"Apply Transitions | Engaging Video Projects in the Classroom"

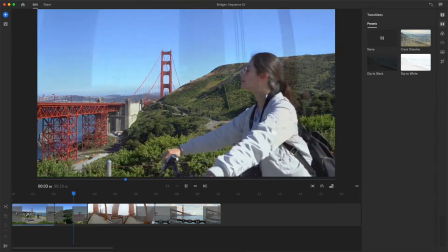Transitions are often used to suggest the passing of time or to blend abrupt cuts.
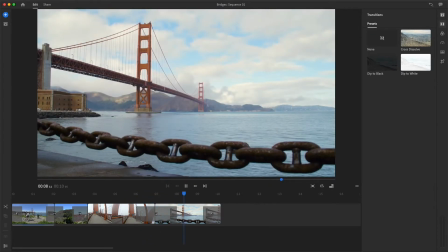Applying transitions in Rush is super easy and can really make some footage more engaging.
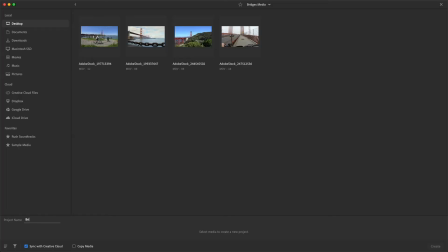I'll create a new project and give it a name. I've got some clips in a media folder on my desktop, so I'll select some shots to use in a new sequence and press Create to get started.
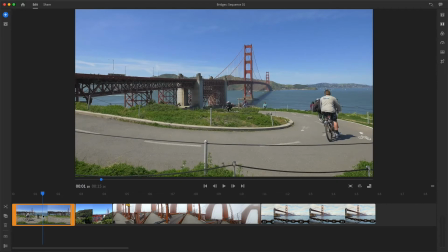Now I'll select the first clip in my sequence by positioning the playhead over it.
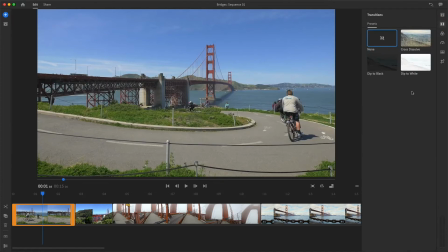Then I'll open the Transitions panel and under Presets, I'll choose the Cross Dissolve. When a clip is selected in the sequence, the transition is applied at both the start and end of the clip.
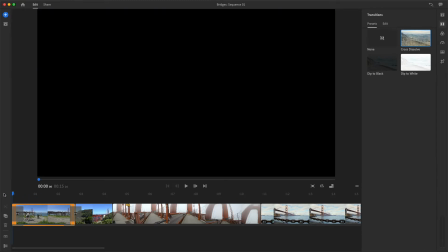A cross dissolve blends one shot into another, but at the start of a sequence,
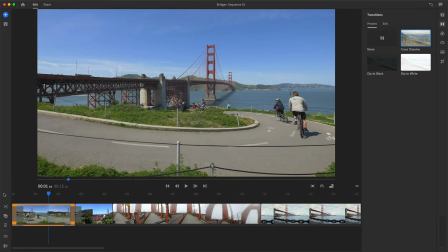the cross dissolve creates a fade-in by dissolving the image up from black. When placed between clips, a cross dissolve blends one shot into the next.
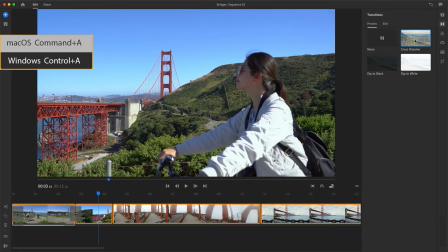If I press Command or Control A to select all the clips in the sequence, and then choose cross dissolve from the Presets panel, the transition will be applied at every cut point between all the clips.
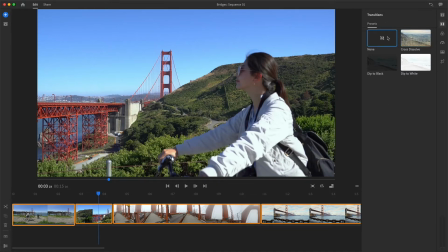With everything in my sequence still selected, I'll now choose None from the Presets panel and remove every transition all at once. I'll deselect all and select the first clip again. And this time, I'll choose the Dip to Black preset.
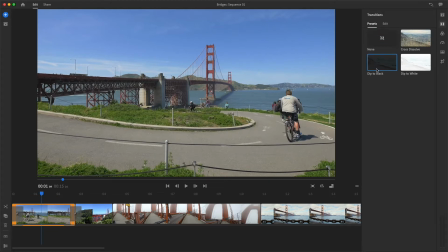The first clip will simply fade up from black, but when it's placed between clips,
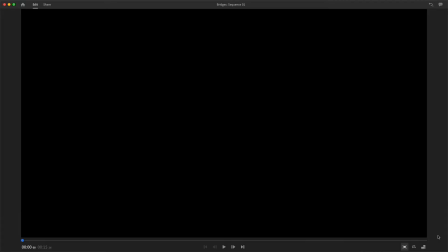this transition fades the outgoing clip to black and then fades up on the next shot, like a blink.
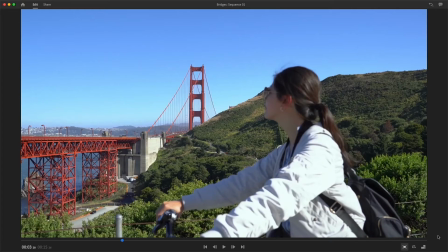A dip to black transition is typically used to signal the beginning or end of a scene, so I'd like to use it at the very end of my sequence.
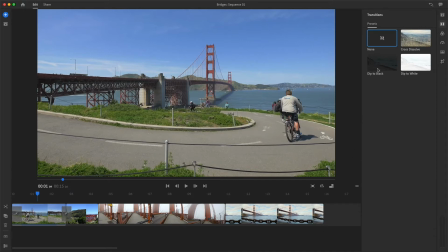Rather than select the final clip, which would apply the transition in two places, this time I'll drag the dip to black preset from the transition panel and drop it at the end of the last clip.
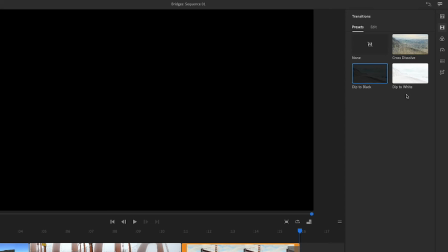Another useful transition is dip to white, which works a lot like dip to black, but as you'd expect, fades the image to and from white.
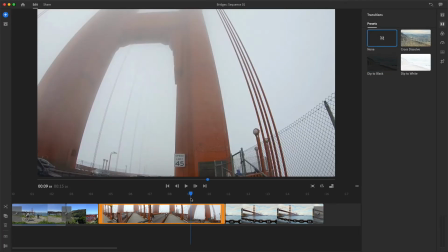It should work well to smooth this cut, where the camera tilts up into the fog above the Golden Gate.
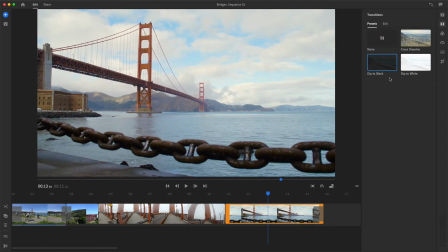So I'll head up to the Presets panel, grab dip to white, and then drag and drop it on the cut. Now I'll press play to see how it looks. I think it could be longer. With this transition still selected in the sequence, I'll go to the Edit panel,
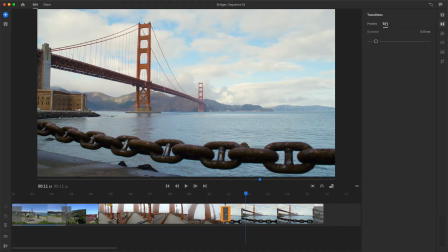it's right next to Presets, and drag the slider to the right to extend the duration. You can also enter a numeric value. I'll type 2 and press Return to make this dip to white take exactly 2 seconds.
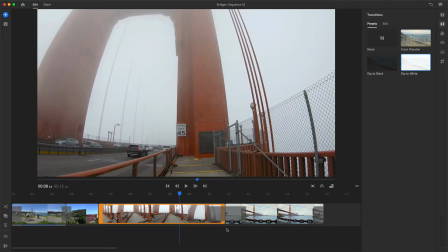It'll take 1 second for the first image to fade to white and another second for the clip to fade in.
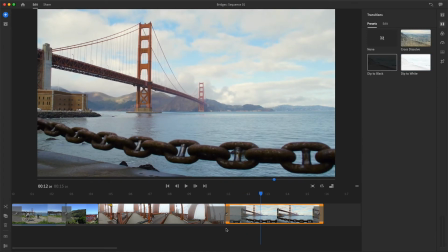I've got one last cut that could use a transition. As the cyclist rides into view, I'd like to transition on her motion right into the next clip,
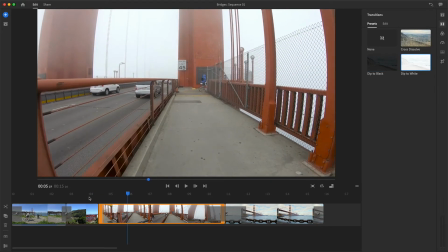so it feels like we're seeing her POV over the handlebars as she continues to ride onto the bridge. I'll drag and drop a cross dissolve preset onto this cut and play through it.
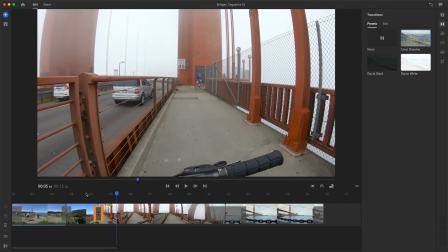It doesn't quite work yet. I need to adjust the timing and position of this transition. My favorite way to change the timing of a transition is by dragging the edges of the effect.
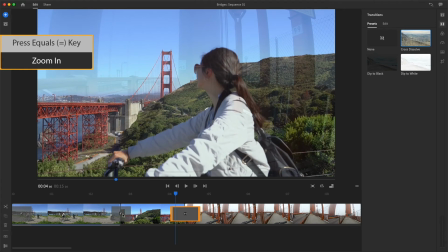I'll press the equal sign to zoom in. Now I can click on the center of the transition and drag it left or right, so the effect will begin and end earlier or later as it blends the two clips together.
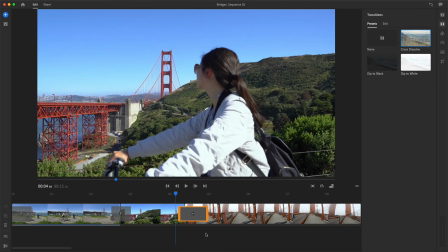When I drag the transition to the right of the cut, it doesn't really work, because you can see the cyclist slowing down and coming to a stop.
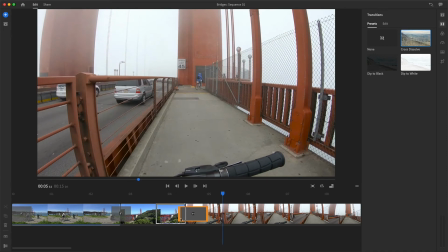But if I drag the transition to the left, so it ends at the cut point,
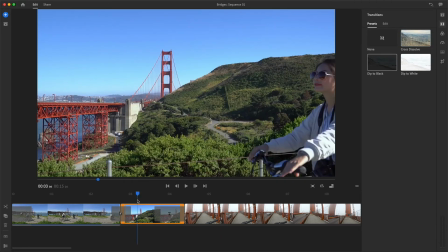the incoming clip will be fully visible before her bike comes to a stop,
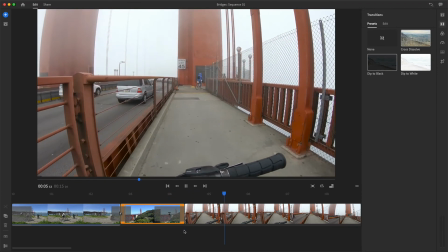creating the illusion that she's still in motion and now riding on the bridge.
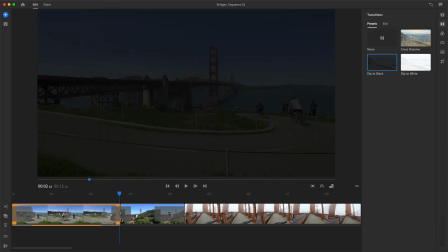If you want to change an existing transition, just select it in the sequence and choose another preset.